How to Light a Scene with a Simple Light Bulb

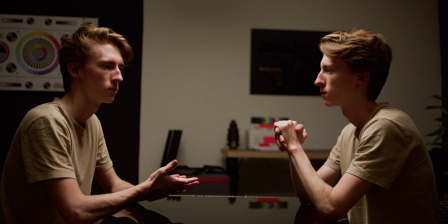When I first turned on the light, I realized that there was just way too much spill happening, and since I'm in a small room, that really started to show, so I grabbed some black paper and some duct tape and I tried to control the light with these, and I think it turned out pretty okay. Now with these setups, it really matters what kind of table are you using. For this I just used a simple black glass table, and that wasn't reflecting back any light,
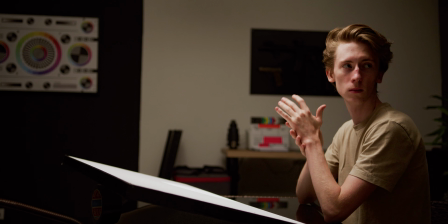but if you're using like a brown or a white table, that will reflect back a lot more light, which might be good or bad depending on your goal. Here I wanted to get a little bit more light onto my face, so I decided to put in my bounce board on the table, and that did the trick really well. But obviously I needed to cut that one out so it doesn't show on the final footage. Now when you're doing these kind of setups, you might be able to use a bounce board for the close-ups, but you will definitely need to take it out for the wider shots. But if you know that you just want or need to get more light on the actor's face from the beginning,
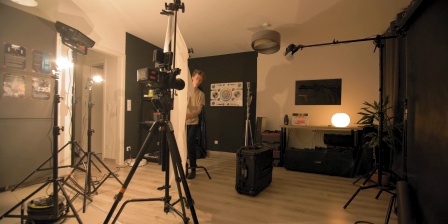just use a white or a lighter table and that will solve all your problems.
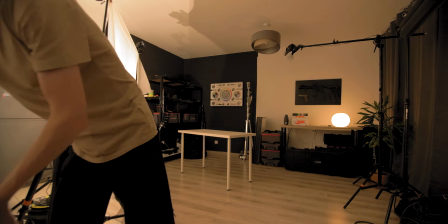Another thing you can do with these setups is to just place a practical light in the middle of the table,
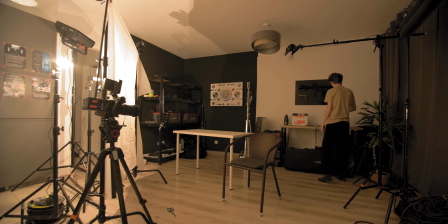and that will also help to get a lot more light onto the actor's face.
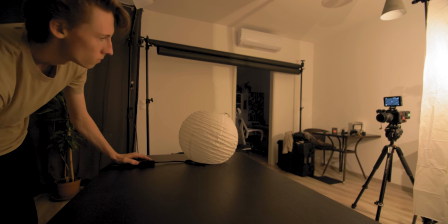For the next setup, I decided to put together my shower curtain rig again with 2 bulbs behind it,
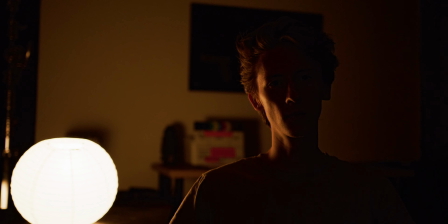and my idea was to create a 2-source lighting setup and make it look like that all the light is coming from a practical source. I placed down my China ball desk light again and framed the shot so it's on my side a little but also behind me.
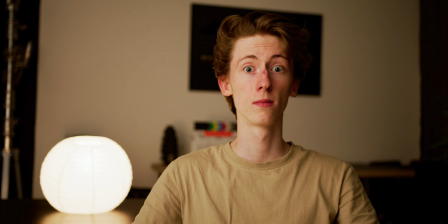I turned it on, and as you can see the output was really low and just not enough to light up the whole scene, but I wanted to make it look like it was enough, so I turned on my shower curtain setup as well and placed it on the same side in an angle to make it as realistic as possible.
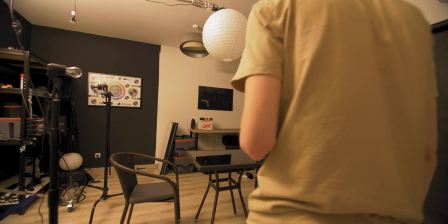It's a really simple setup. All you need is 3 light bulbs and a dark room.
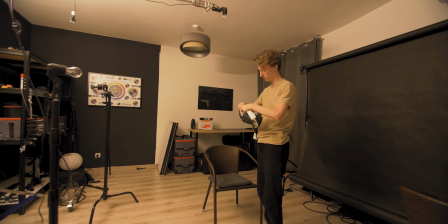You might have to play around a little bit with the angles and the intensity to make it as realistic as possible, but it doesn't get any simpler than this. For the next setup, I wanted to do another top light rig, but with the hard source this time.
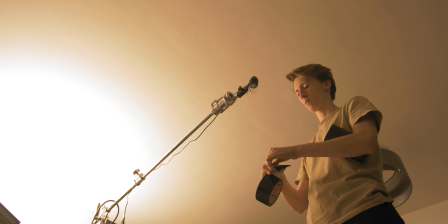The setup was really easy again. I framed my shot, put down my boom stand, and I mounted my light socket onto it.
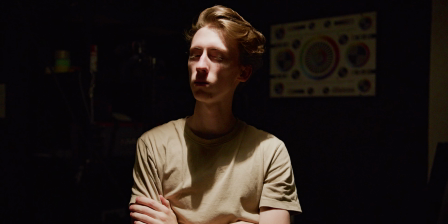I wanted to turn it on before proceeding just to see what kind of output I'm getting,
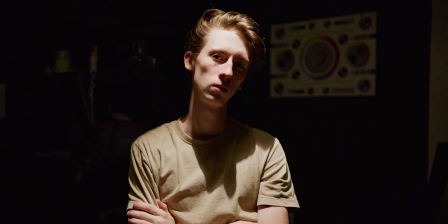and it wasn't bad, but there was just way too much spill happening and I wanted to create a spotlight,
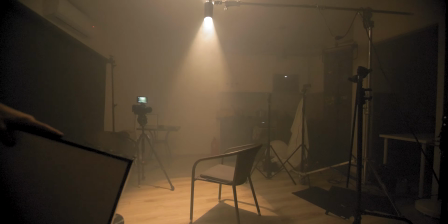so I created this tube from black paper and I just taped it to the bulb, and that solved the problem.
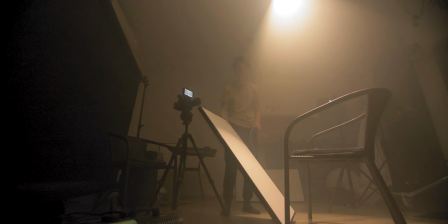It was getting better, but still I think it was a bit too hard, so I decided to soften it up with some haze.
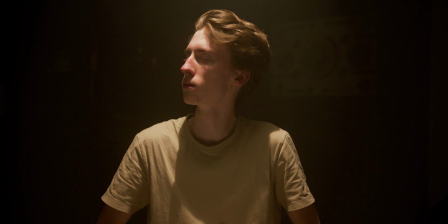Now I don't have a hazer, so I just turned on my smoke machine and waited till it was nice and even across the room.
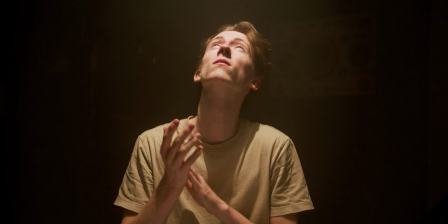At this point it was already looking a lot better, and for some projects I might just leave it like this, but today I wanted to add a bounce board under my face to bring up the shadows a little bit.
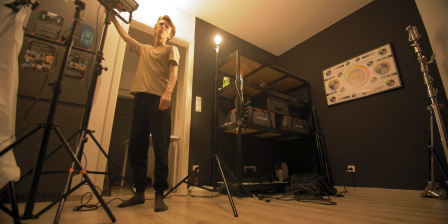This totally depends on taste. Some people would never do this, some people would even put in reflectors.
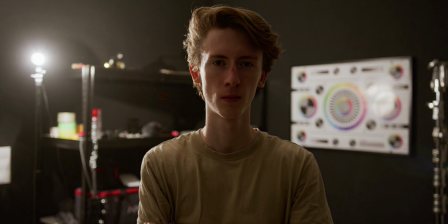I think my foam core bounce board was a nice middle ground between these.
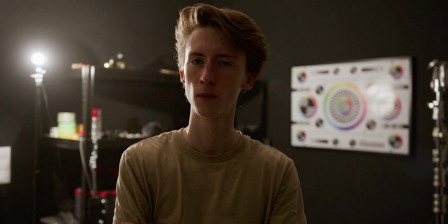Moving on to the final setup, I decided to do another 2-point lighting setup, but with different techniques this time.
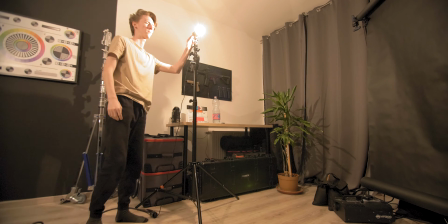So first I placed down the edge light behind myself on the left, but this time I wanted to keep it in frame. My goal was to have this edge light as the hard source and make the key light on the opposite side a bit softer, but not too soft. So I placed down the second bulb right next to myself, and it wasn't looking too bad,
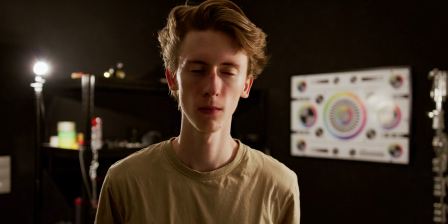but I wanted to make it wrap around my face more and also a bit softer.
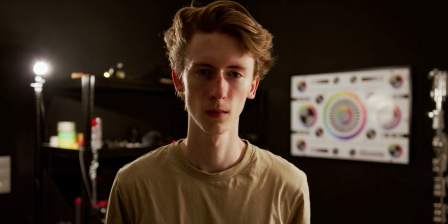Instead of using some kind of diffusion, I went with using 2 bounce boards and I put them down in like an arc shape pointing towards me. I had to play around with the angles a little bit till I got it right, but at the end I think it turned out pretty well, and the bounce boards really helped to make the light source softer and to make it wrap around my face.